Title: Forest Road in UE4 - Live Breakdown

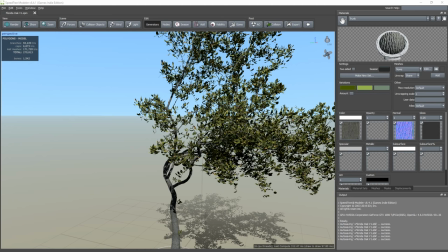29:12 um let's see adelia says your sun looks perfect when i turn on race racing the sun becomes a giant glow do you know
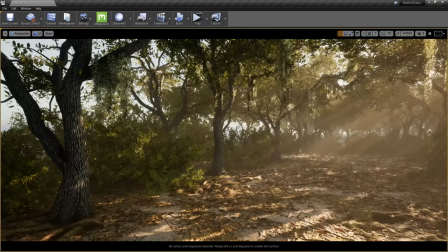29:19 what's up with it i do not i actually don't have ray tracing i'm not even using ray tracing here this if you want to know how i set up the
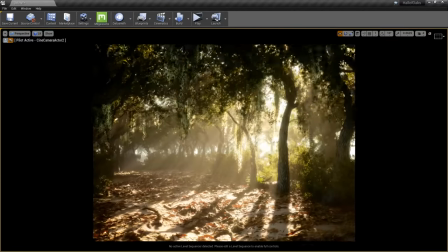29:27 lighting it's super simple it is literally a blown out sun the sun is set to let's see where's the light here it is
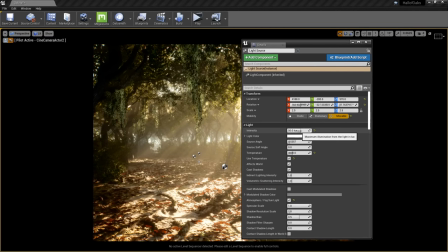29:35 okay so the lighting i'll show you the actual lighting settings the lighting is set to 50 which is absurd you should never use something that high unless you have a
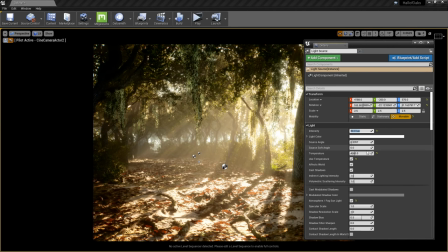29:44 specific use case for it try not to listen to artists when they tell you that you should never do something at any point ever there's always an application for something 50 on this on this range is a completely arbitrary value i typed in what i thought would look good if i'd gone to
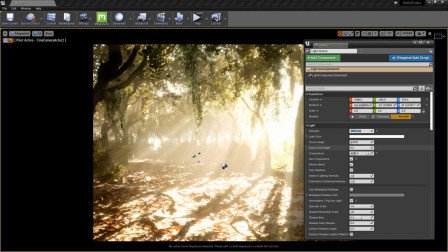30:00 100 it becomes way too blown out if i come to 200 it's really blown out and it looks like i left my camera on too long 25 might
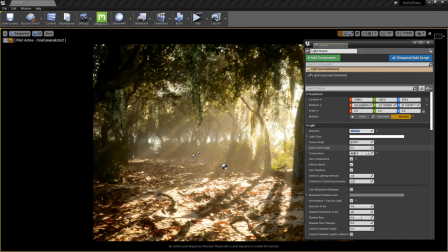30:08 have worked but it left a lot of the trees and shadow i felt like 50 was just the right range ultimately uh i also picked a like a more orange color to the sun just slightly i used the the sun temperature so i went from this blue
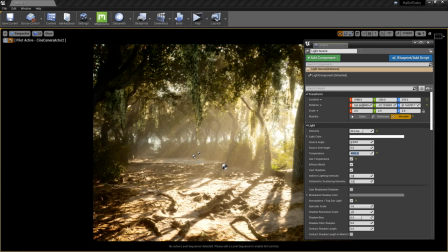30:24 value of normal sunlight and changed it to match where the sun would be at this time of day so that the sun was more orange and kind of had like a nice haze to it um let's see what else did i do to this making sure that it actually fogs the environment
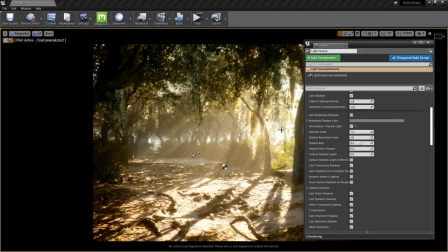30:40 so when the sun hits the environment and hits the fog it actually contributes the value of the sun into the fog itself it's one of those great things about unreal the light
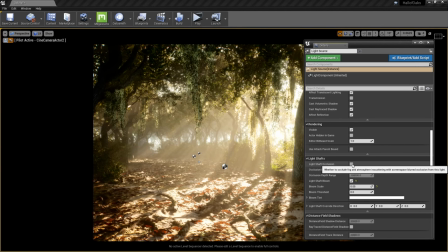30:49 shaft occlusion makes this completely without the light shaft occlusion it's way too bright with uh the light shaft bloom without that it
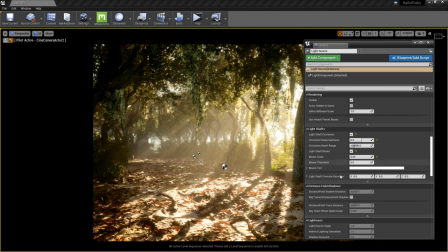30:58 doesn't look anywhere near as good either everything that i've chosen in here contributes in some form or another to the final product so it's it was a constant game of of figuring out which tiny value to change without changing the overall composition
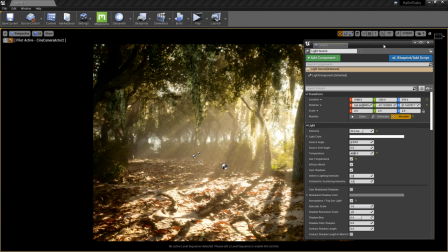31:14 so that's that was a big part of the lighting so whenever somebody says how did you do the lighting in this
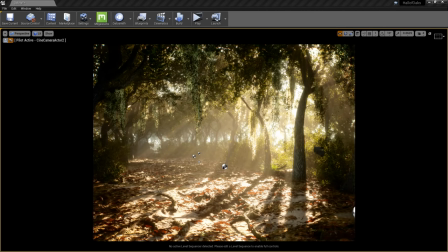31:19 sometimes i feel bad when i say it was literally just nothing more than a dynamic light a
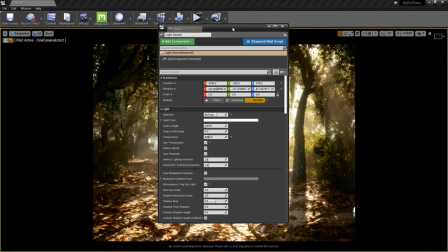31:23 dynamic literally a dynamic sunlight and then beyond that
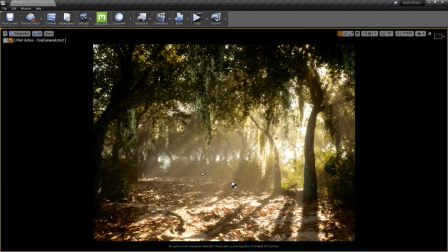31:28 just a skylight set to 2.5
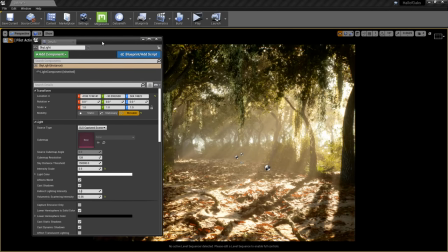31:34 with distance field ambient occlusion set up with it that's literally all it is if i turn
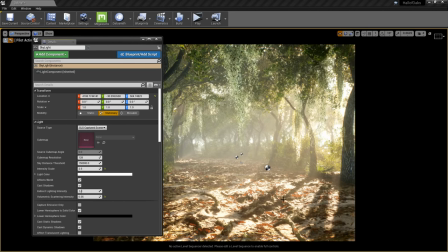31:39 off the dfao and set this to stationary look how much worse that looks like it
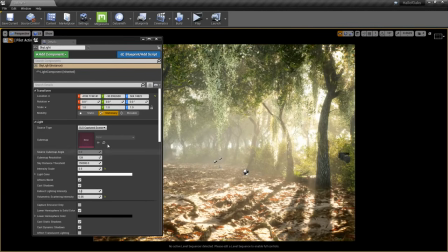31:44 just becomes much more bright and over bright and unnaturally bright
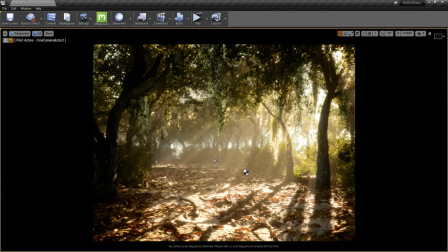31:49 the dfao especially for foliage makes all the difference in the
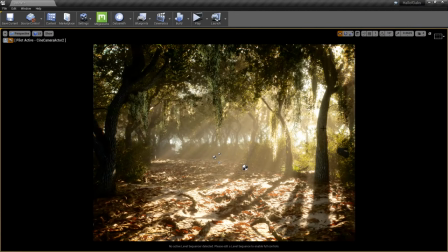31:54 way these scenes look in the outdoors but it's one of those really expensive techniques that's bringing the frame rate down to nothing in here for me like 15 frames a second is not what I would consider real-time. And I am, to answer Cave's question, I am actually using volumetric fog.
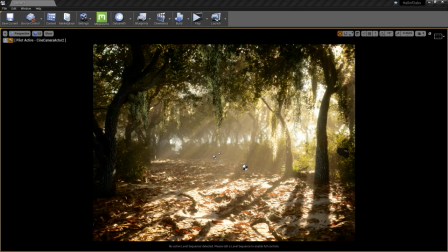32:10 And the settings for that are pretty basic. I didn't even bother using any fog particles. It's just an exponential height fog actor, which should be right here.
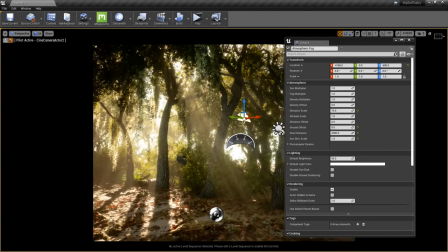32:22 Or that may be atmospheric. Okay, that's atmospheric. And that's an exponential in here somewhere. Ah, there it is.
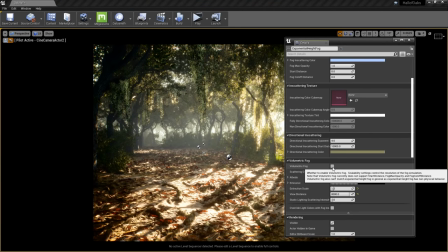32:28 So it's almost all basic levels. like the only thing i did was turn on volumetric other than that the extinction scale was brought up
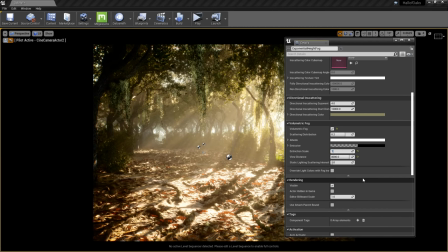32:36 just a little bit if you push it too far it becomes too strong if you don't push it it doesn't contribute very much it was trying to find that sweet spot between too much and too little trying to find that just right and
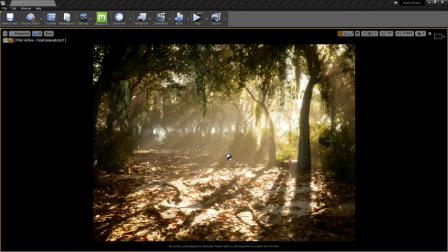32:48 a lot of this is experimentation you never know until you try you're never going to know what it's going to look like until you just commit yourself to attempting it so yeah i'm again i'm glad you guys are here a lot of the questions in here are great i'm trying my best to keep up with chat it is very tough to run
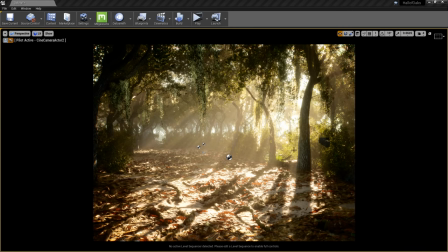33:07 the stream and talk to people at the same time but uh you guys are being very patient with me and i really appreciate that